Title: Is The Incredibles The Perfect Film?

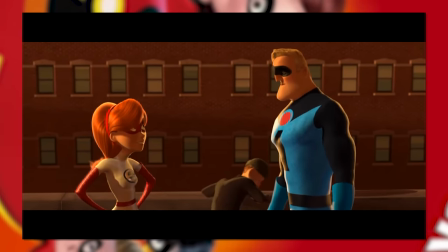Obviously the easiest example is once again the glory days with that warm sunset-y aesthetic that is just so saturated and colourful,
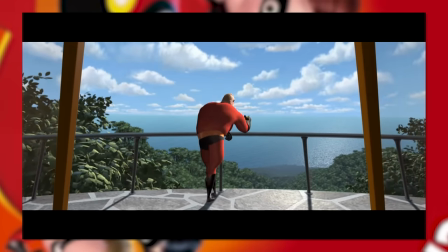but And then there's all the other iconic shots you overlook. Look at the lava waterfall and exceedingly long table in the silhouette.
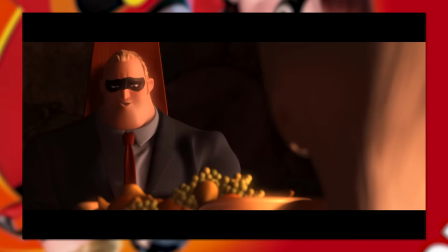It's your classic spy set design, and yet it just looks fantastic. Or Mr. Incredible's display of old articles and drawings.
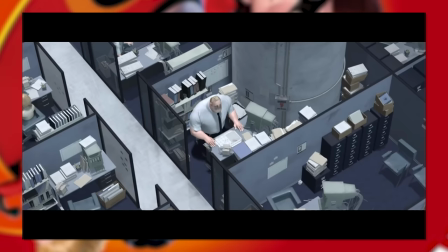Or the high angle on his office job crushing him into such a small cage in the frame. Kinda like his car as well I guess.
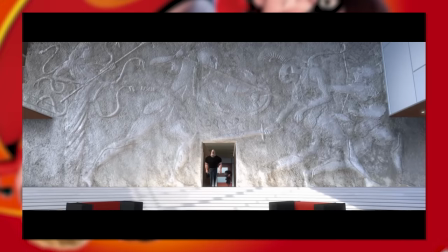The shot of him lifting trains in his workout regiment. Or Edna Mode's massive wall carving towering over the tiny doorway.
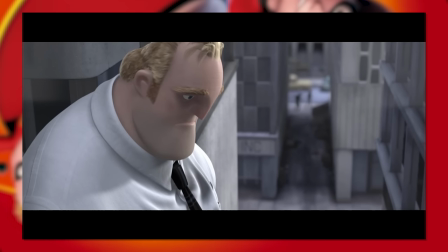And that's just the great shot compositions. There's all sorts of other techniques used within this film that are pretty highbrow for a 2004 animation.
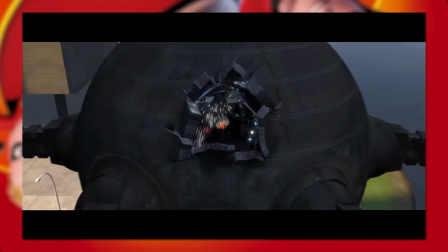There's unique shots like a tracking over the shoulder shot of the Omnidroid as it charges,
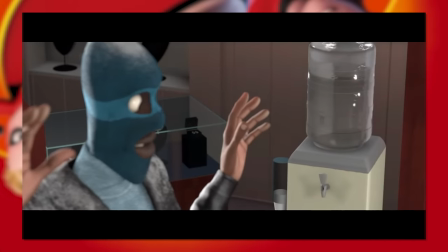all sorts of examples of changing the focal length which is a very conscious choice when it comes to animation,
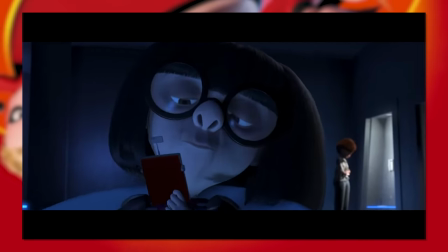and what looks to be a dolly zoom in places too. Then there's all sorts of symbolism, like Incrediboy's reflection being warped to be larger than his actual self,
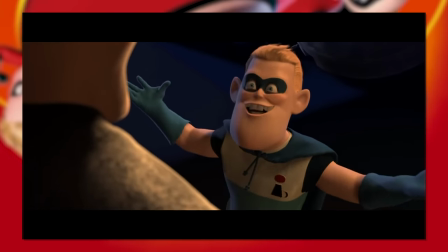reflecting his enlarged ego and vision of being more important than he actually is. And just the simple trick of the camera at the point where Dash learns he can run on water.
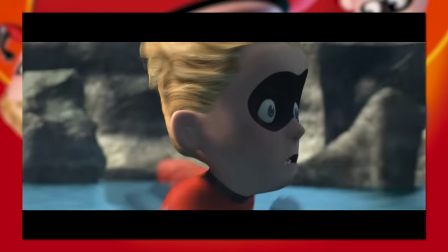First shown in first person as the coast is reached and passed, only to reveal what's happening immediately afterwards,
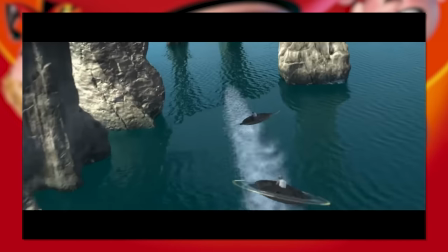and then pulling back further to showcase the newfound freedom Dash has as even the ocean is now his playground.
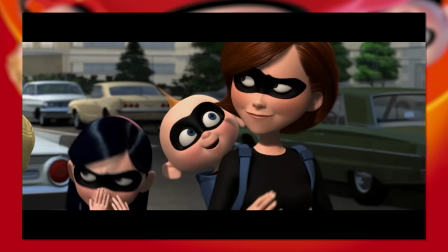All of it together is just great stuff, and only adds more to the package deal of this amazing example of storytelling.
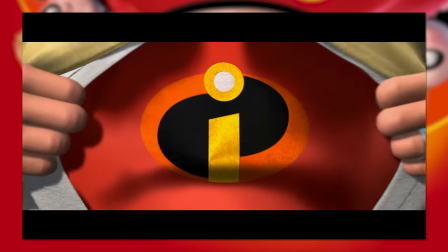So let's now detour from the usual path and talk about the sequel. I won't linger on this for very long but The Incredibles 2 is a thing.
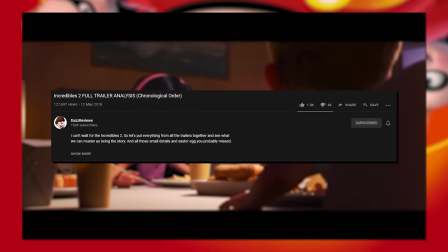In fact funnily enough, it was the very thing to kickstart my channel back up once I finished University 2 years ago.
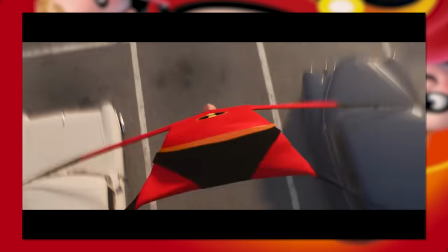And it was the first movie content I officially made. Still, being a direct sequel to this film, it had some pretty big shoes to fill and it did alright.
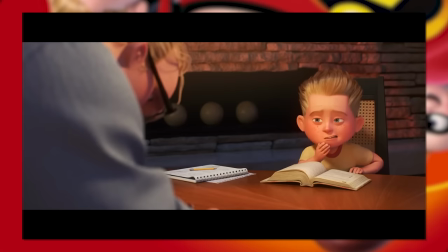I remember liking it at the time. And it was a good crowd pleaser judging by the numbers.
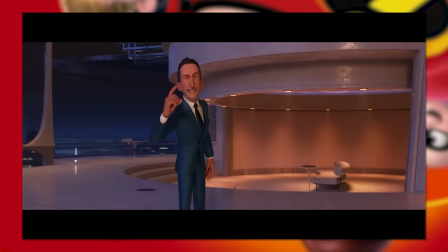But something about it just didn't quite hit that iconic perfectionist element of the first film.
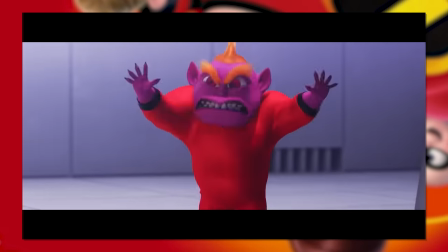And while there's all sorts of explanations I'm sure, in general, it was just a whole lot less memorable.
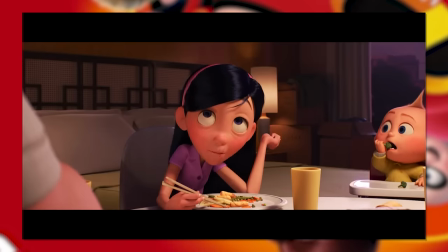Dropping many of the satirical elements of the original, and opting for a more to the numbers kind of action movie.
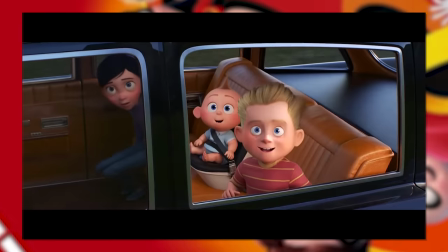The stakes were lowered in regards to who was in danger, the characters had regressed or in some cases just completely been left out,
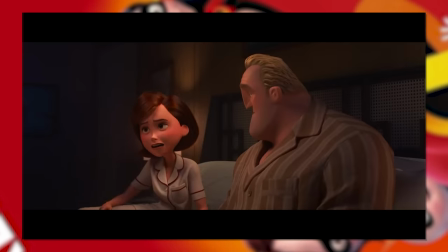and the plot came off awfully messy on all of juggling parts and trying to follow up on Syndrome was just near impossible.
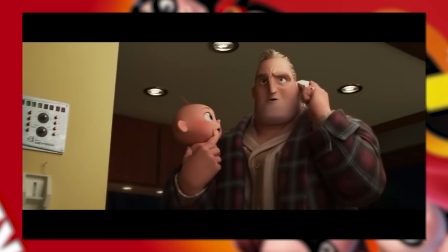But Evelyn still, it was a bit underwhelming y'know? I mean all I was looking for was the 100 mile dash 2.
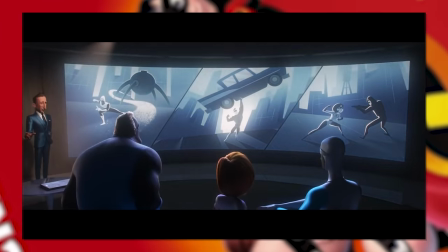200 mile dash? Whatever the case, there was no kind of payoff whatsoever.
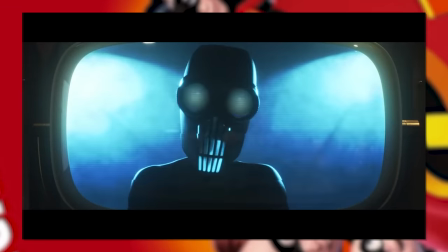I think even young me wouldn't have enjoyed that as much. But hey, the direction, creativity and humour wasn't exactly a flaw in the movie.
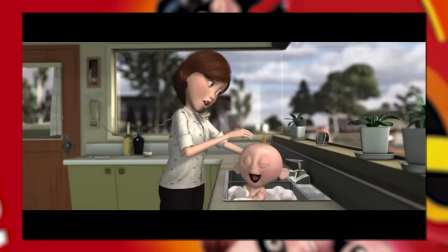Anyway with that tangent out of the way, what really makes The Incredibles stand out now, now, especially amongst the swarm of current superhero films,
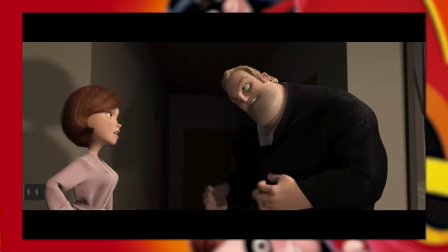is its simple subversion of the cliched norms, and it daring to attempt to tackle the genre with a new spin,
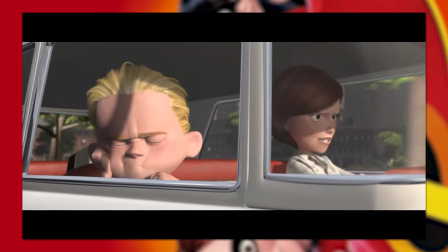whilst not tarnishing many of the elements taken from its inspirations. It works out as simultaneously a fresh and original take on the concept,
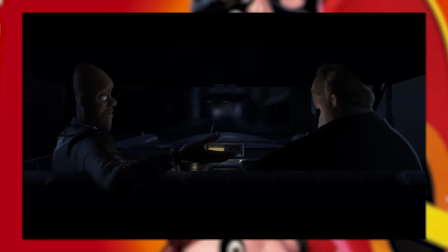whilst also handling it as a love letter to what oh so many people are nostalgic of these days,
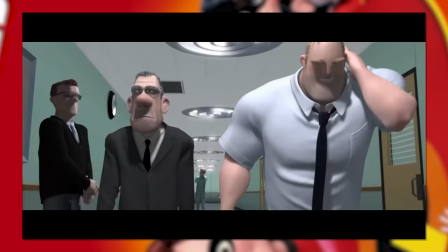with an added bonus of comedic winks and nudges here and there about some of the ridiculous theatricals chugged around the genre.
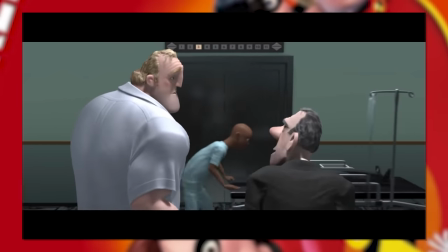While it stands on it's own path conceptually, everything about the filmmaking behind it only adds to heighten every aspect of the experience surrounding it.
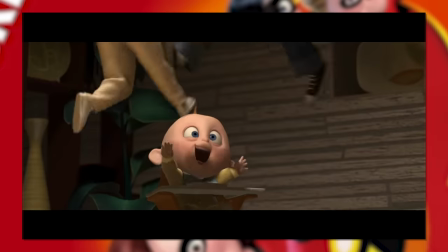From the fantastic direction and cinematography, to the bombastic and in-sync orchestral soundtrack backing up every single beat of the film.
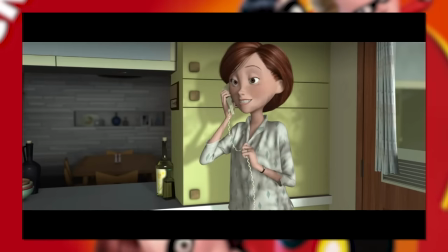The characters are fantastically relatable and yet inspiring thanks to Brad Bird's mundane and fantastic approach,
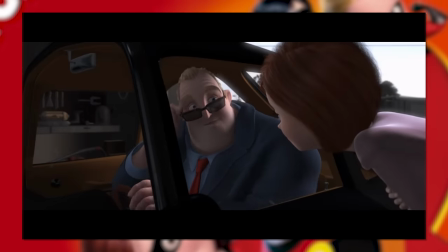and every cog in the machine seems to work perfectly in tangent to make this true masterpiece yet again from the magical series of Pixar.
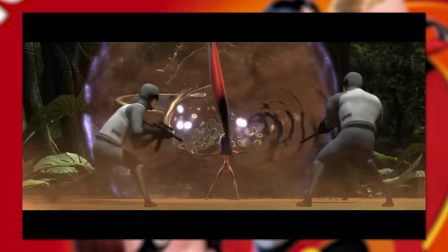Is The Incredibles a perfect movie?
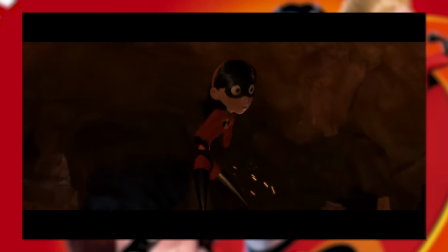Well I may be a little biased ever since I was a young 8 year old boy, but I believe I would have to say yes.
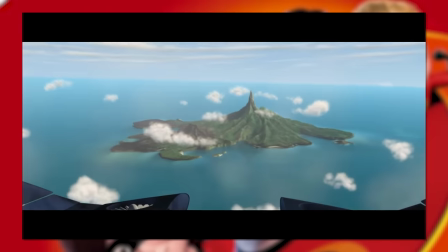To me, The Incredibles is indeed a perfect film.
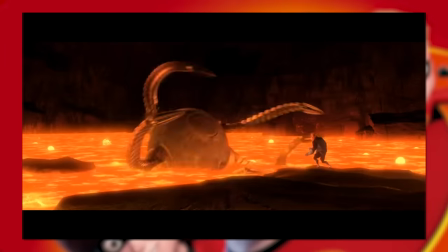And especially in our modern superhero climate, the positive attributes of this film only seem to glow brighter.